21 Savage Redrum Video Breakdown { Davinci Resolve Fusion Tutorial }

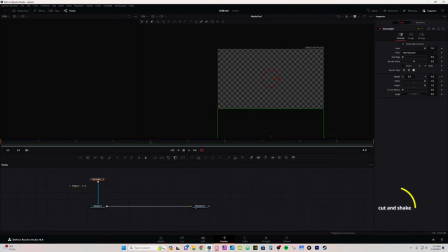246s
Then I move about to frame 4 or 5 and basically just wanna place where I wanted it. And the reason I'm going by frame instead of just selecting the end frame and animating in between, because I wanna create like a stutter step. So I'm gonna select where I want the mask to be at. So I'm gonna leave it by right here. Well, move about right here for frame 7.
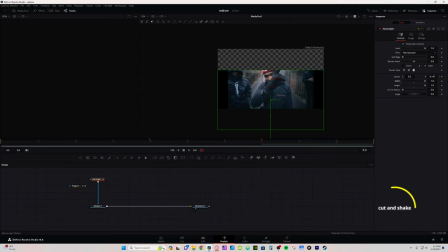264s
In this last frame, of course, I want it to be back in its original spot. So now I'm gonna right click on center and select set to default. Then I'm going to my spline tab, select that rectangle and hit zoom to fit.
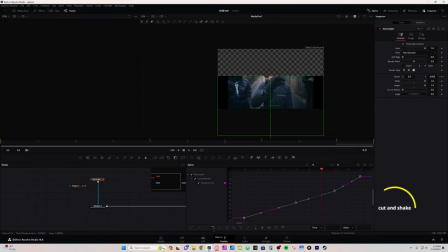279s
I'm gonna select all my keyframes and then I'm gonna go here and select the step in. That gives it kind of a little stutter step as it plays in. Then of course, remember cut on motion blur, go into settings, motion blur. I'm gonna leave it set to default at 2 and 180.
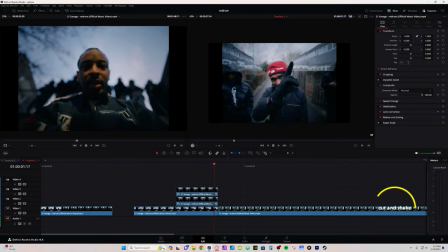294s
So now we're back on the edit page. I don't want this to come in the exact same time as my main subject, so I'm gonna move this back a little bit. So that way the subject come in first, then the background animate in. Now since these are still frames, I can stretch them out as long as I want to.
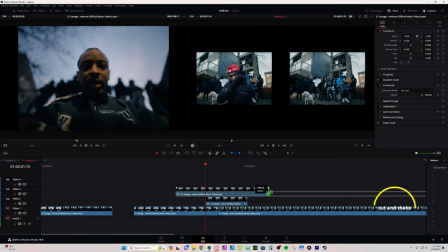309s
So then I'm gonna select this, stretch it out a little bit past the actual background effect.
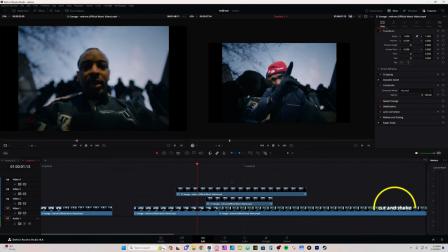316s
And I stretch these out just a little bit too, that way they come in. That way the subject comes in, the background comes in, then the background goes away. The subject is there for a little second, and then it goes away. Now we gotta recreate that kind of camera shake. So now to recreate the shake, I'm gonna take my first clip, right click and open in Fusion.
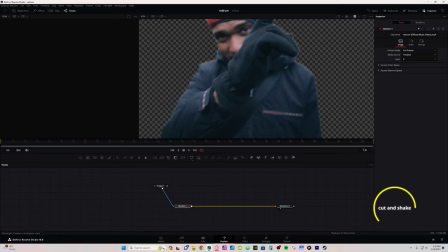336s
With the media one selected, I'm just gonna grab a transform node. Over in the special tab, I'm gonna right click on center X, select modify with, and I'm gonna modify with shake.
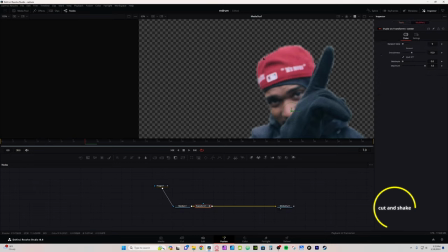348s
The modifier tab will open up. I'm gonna click on it. I'm gonna hold control on my keyboard and scroll out with my mouse wheel.
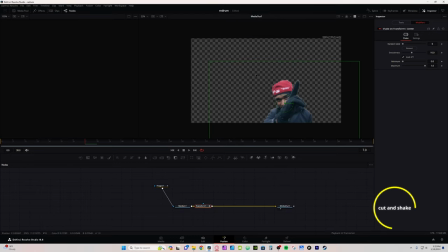355s
And this green box here indicates where the subject is, which is basically completely off the frame. So now I'm gonna move down my minimum and my maximum to more or less kind of line them up with one another.
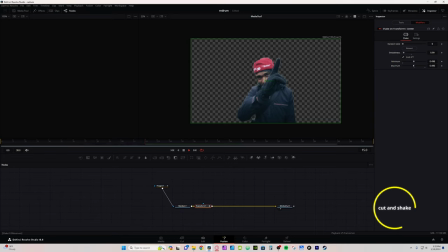369s
Then I'm gonna turn down the smoothness and I'm gonna turn up the maximum just a little bit, because if you haven't set it exactly the same, it won't move. So I'm gonna select this and turn it down just a little bit more. That way it's not shaking too crazy. Now I'm gonna select this transform node, hit control C, go back to the edit page,
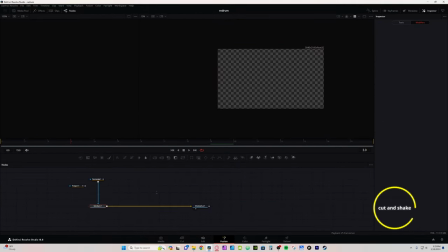386s
select the bottom clip, right click, open in Fusion, hit control V or command V and command C if you're on Mac, hold shift on my keyboard, take that transform node and add it to the node flow, and it's gonna have the exact same shake. So I go back to my edit page.
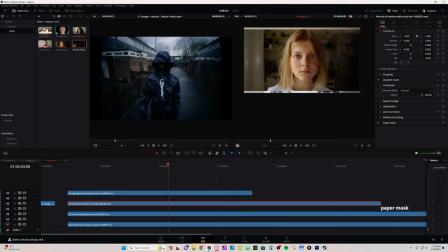409s
Now this next effect is a match cut. So I have a couple of clips, there's some stock footage where the face is,
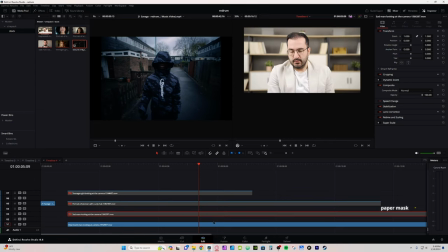415s
where the person is looking directly at the camera, to try to do a match cut as best as possible.
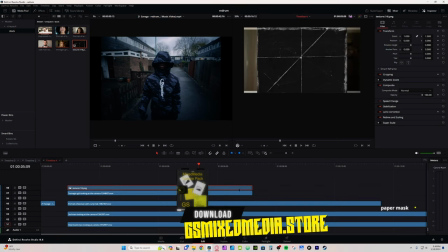420s
I'm gonna take one of the textures from my mixed media pack. I'm gonna place it on top of this clip and I'm gonna resize it by zooming in.
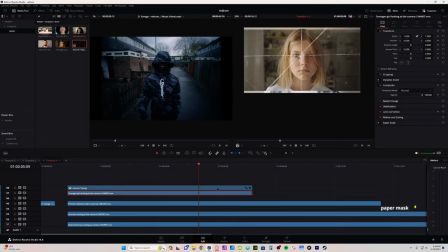425s
I'm gonna change the composite mode to screen. Then I'm gonna select these two clips and right click, new compound clip. And I'm gonna repeat that for my next three clips. Now each one of my clips has a paper texture over.
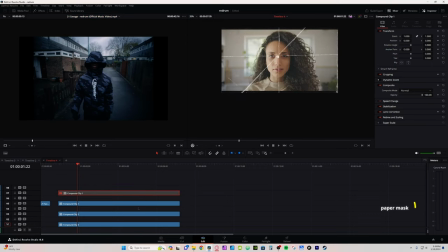440s
So if I go through and hit D to disable, you see each one of them has the same paper texture.
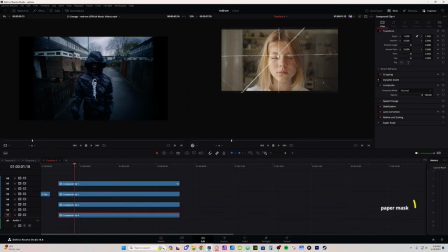445s
Now to create the effect, I'm just gonna let my first clip play for a little while. It's about right here. I select the clip, I'll split the clip. Then I'll take the back half and go into Fusion.
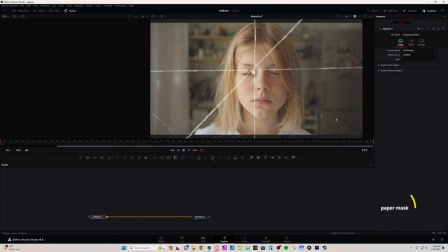457s
With the media one selected, I'll select a polygon node, which everything should go blank. I'll select invert and then inspect the tab. And then I'll just draw a mask along this little white line here.
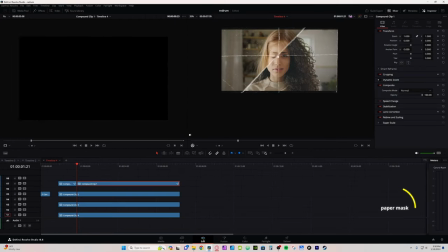474s
And just leave it as that, and then go back into the edit page. And so now back in the edit page, this clip is masked out.
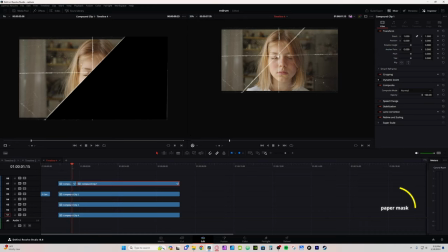479s
So as it plays, you'll see my original clip. Then that second clip will come in. Then after a while, I'll select the clip, split the clip, and then I'll probably just disable the rest of this. So then it's only showing the second clip. Let it play a little bit, split the clip again, and repeat the process.